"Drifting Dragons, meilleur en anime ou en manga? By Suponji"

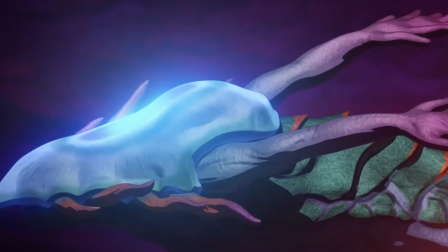4:01 Cette trame scénaristique plutôt bien ficelée s'accompagne d'une animation on ne peut plus surprenante, de 1 parce que c'est une animation entièrement faite en CGI,
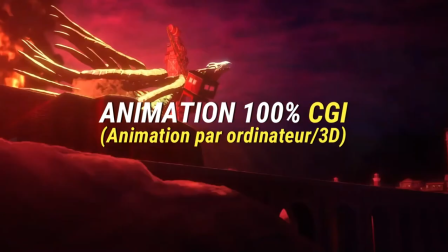4:09 en 3D, et de 2 parce que même si j'étais énormément sceptique quant au graphisme de l'animé,
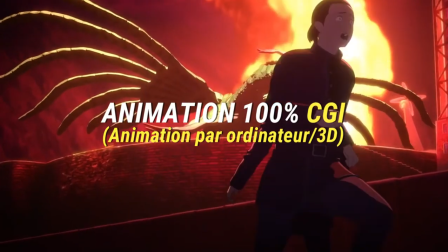4:14 je dois avouer qu'un anime 100% fait en 3D, bah ça m'en valait pas tant que ça,
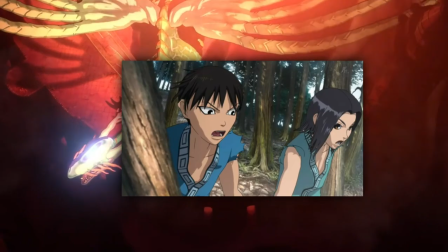4:18 surtout après avoir vu ce que la CGI avait fait à l'animé de Kingdom, mais je dois avouer qu'ici elle est remarquablement bien traitée.
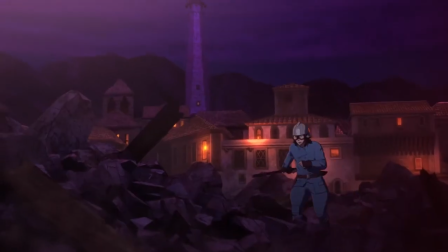4:24 Pour les décors, notamment l'animation des nuages et du navire, des petites choses qui constituent l'essentiel de ce que l'on voit, donc c'est important de bien les animer.
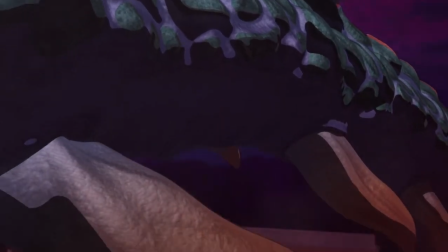4:32 Mais ce que j'ai surtout retenu de cette animation un peu spéciale, ce sont les dragons et les scènes de combat slash scènes d'action.
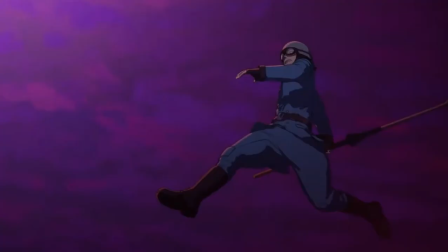4:38 Qui sont d'ailleurs souvent en slow motion, et même si des animés, je citerai l'exemple de Wit Studio par exemple,
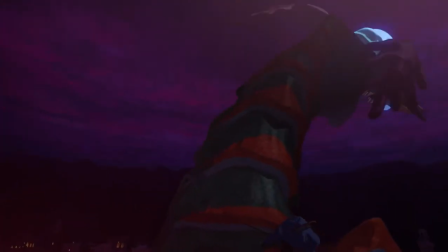4:44 utilisent la CGI pour fluidifier certaines scènes, que ce soit des scènes d'action, en général ce sont des scènes d'action,
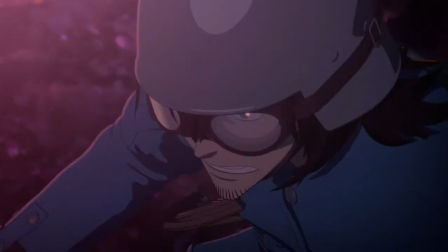4:50 voire l'animation des drapeaux comme on avait pu le voir dans l'attaque des titans,
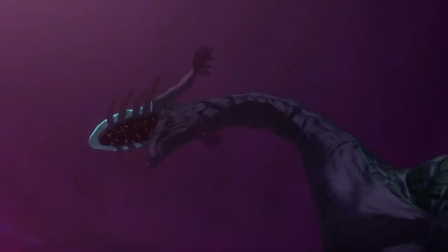4:53 elle est souvent utilisée dans des scènes de combat de loin ou sur des détails, des projectiles, des balles, des cailloux,
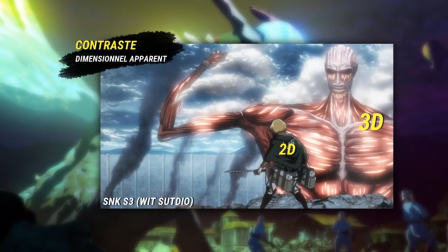4:59 etc. pour pas créer un espèce de décalage visuel assez moche entre la 3D et la 2D.
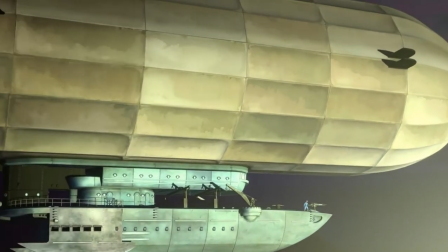5:04 Mais ici le fait que l'animé soit entièrement en CGI, bah, ça apporte un vent nouveau aux scènes de combat qu'on a l'habitude de voir,
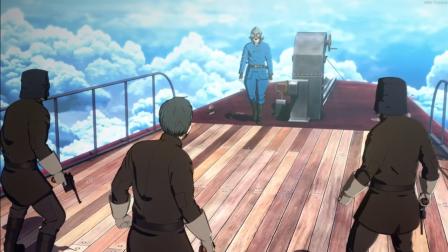5:10 et pas seulement par l'utilisation des slow motion qui est prisée par plein d'animes,
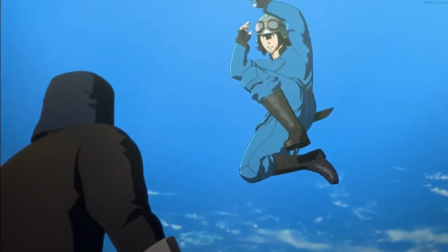5:15 mais comme on a un anime en 3D, on peut se permettre de faire des scènes de combat très proches et pas seulement éloignées parce qu'il n'y a plus ce contraste 3D-2D.
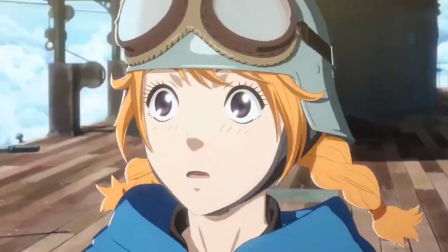5:22 Et je peux vous assurer que la CGI apporte vraiment quelque chose au combat de scènes rapprochées.
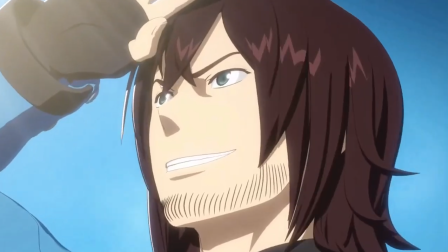5:27 Bien sûr, il y en a des moins jolies, il y a des trucs qui sont un peu plus dégueulasses, mais globalement c'est très fluide. Étant particulièrement fan du style graphique de l'auteur,
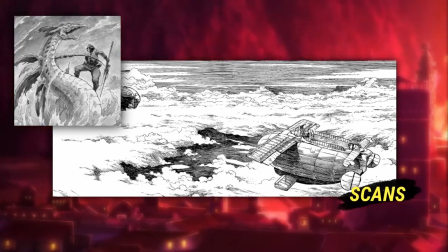5:34 je peux vous dire qu'il y a des scènes d'action qui sont vraiment magnifiques dans le manga, mais dans l'anime, je sais pas, il y a un petit truc en plus,
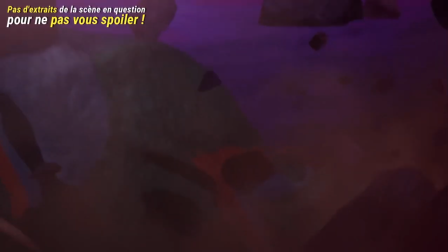5:41 c'est autre chose. Il y a une scène d'action que je retiendrai, c'est celle notamment qui se passe dans l'épisode 3, qui est juste dingue.
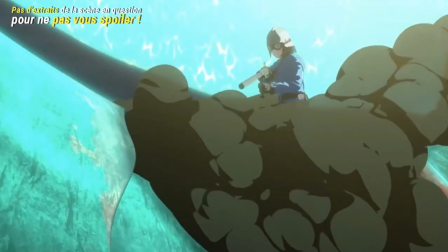5:48 Alors c'est une scène qui est très importante dans le manga, mais ici, c'est quelque chose.
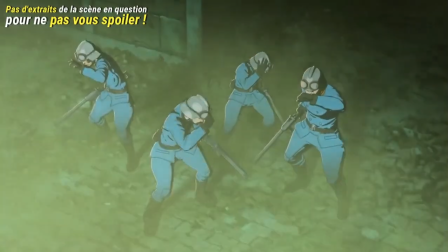5:54 Les effets sonores, les effets visuels, parce qu'il y en a un peu quand même, l'animation...
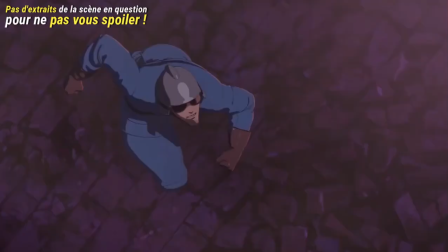6:00 L'ambiance, franchement, tout était incroyable. J'avais beaucoup aimé cette scène dans le manga. J'attendais de voir ce qu'elle donnait en animé.
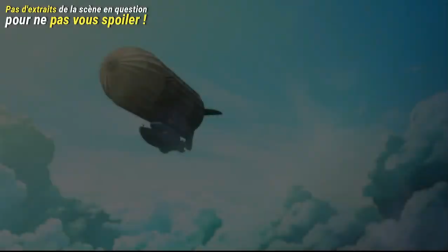6:06 J'ai vraiment pas été déçue. Et juste pour cette scène, je vous encourage franchement à aller voir l'animé ou à lire le manga.
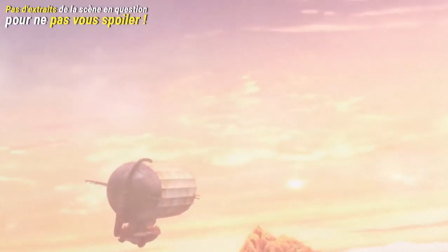6:12 Pas d'extrait ici, parce que je pense que c'est une scène que vous devez voir.
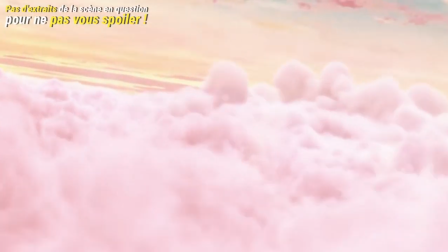6:17 Tout simplement, j'ai pas envie de vous spoiler encore une fois. Mais franchement, voilà, allez voir l'animé. Enfin, mon discours, on dirait un peu de la propagande, je suis désolée.
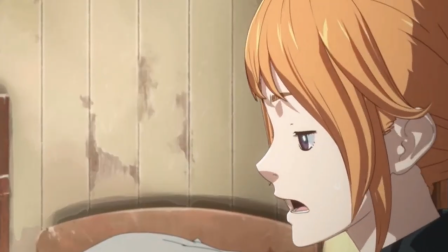6:24 Mais juste pour cette scène... Incroyable. Vous l'aurez donc compris, la CGI apporte quelque chose aux scènes d'action, mais pas que.
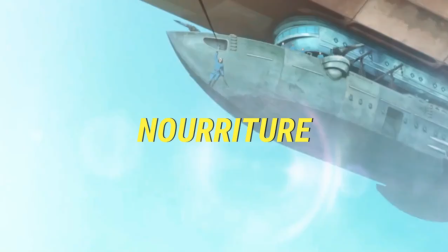6:31 Parce que la nourriture fait également partie des choses notables de cet animé, parce qu'elle a une dimension toute particulière dans le manga, et elle est d'autant plus mise en avant ici.
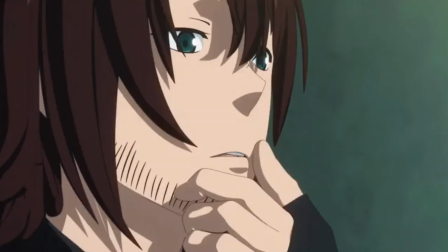6:39 Même si des animés comme Food Wars arrivent parfaitement à nous donner l'eau à la bouche sans CGI,
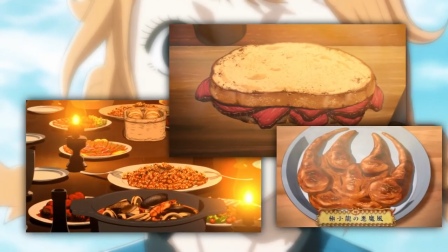6:44 le rendu des steaks de dragon m'aura presque donné faim, comme vous pouvez le constater à l'écran, c'est vraiment bien fait.
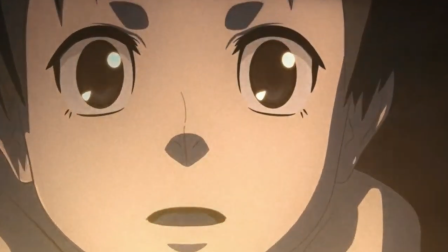6:49 Bien entendu, beaucoup de choses sont superbes, mais cette animation n'est pas parfaite. Là où le bât blesse, c'est surtout au niveau de la colorimétrie choisie.
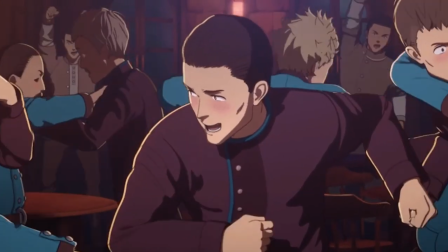6:56 Je parle pas de l'étalonnage. L'étalonnage, ça va surtout pour les scènes nocturnes, on aura l'occasion d'y revenir. Mais au niveau de la colorimétrie, franchement bof.
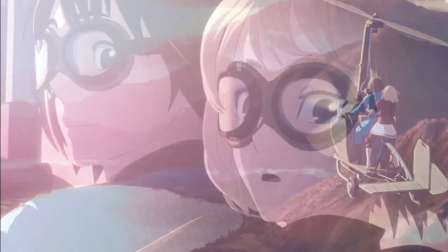7:03 Les couleurs flashy comme le ciel parfois, ou encore celles de l'herbe et des cheveux de Takita qui sont carrément fluo,
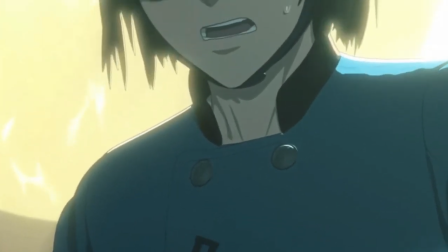7:08 je suis pas du tout fan, mais ce bémol peut être compensé entre guillemets, même s'il est parfois très gênant, par des scènes de nuit visuellement agréables.
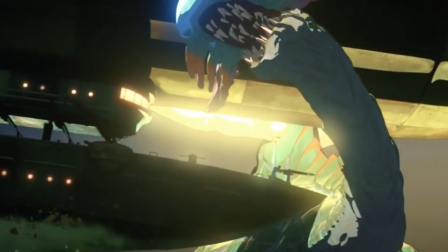7:16 Les scènes et ambiances nocturnes sont moins marquées dans le manga à certains moments, ce qui est un peu dommage, mais là encore, il s'agit de détails.
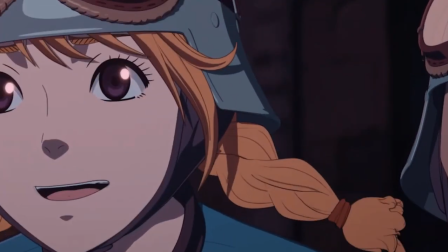7:23 Mais surtout, ce que je retiendrai de cette adaptation animée, ce sont les effets sonores et les OST.
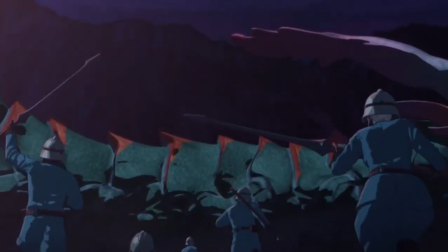7:28 L'animé est accompagné d'une riche palette d'OST dont certains sont réalisés par Masaru Yokoyama,
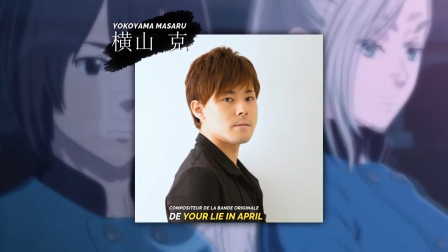7:33 qui n'est autre que le compositeur de la bande originale de Your Lie in April.
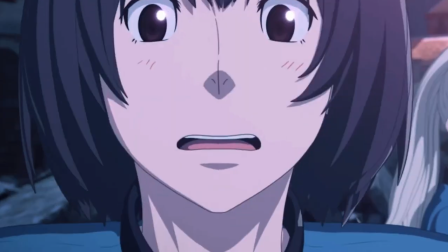7:37 Les effets sonores sont aussi très sympathiques car parfois en 8D et nous plongent vraiment dans cet univers très particulier.
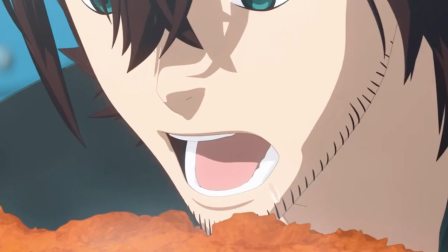7:44 Je citerai encore l'épisode 3 dont je vous avais parlé un peu plus haut. Et ben, avec les effets sonores en 8D, c'est franchement dingue.
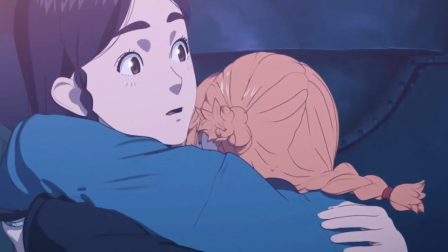7:53 Lors d'une adaptation animée, pour un gain de temps et souvent d'argent,
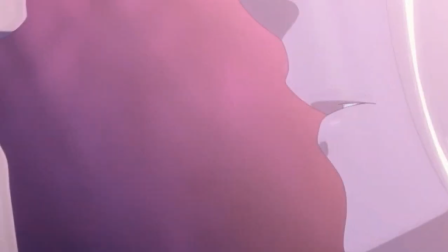7:56 on est souvent amené à supprimer des passages ou à en rajouter pour faciliter la compréhension du spectateur, intégrer de nouveaux personnages, etc.
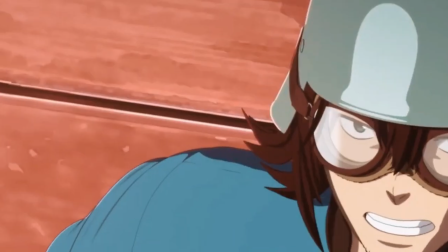8:03 Bref, à modifier la trame scénaristique du format papier.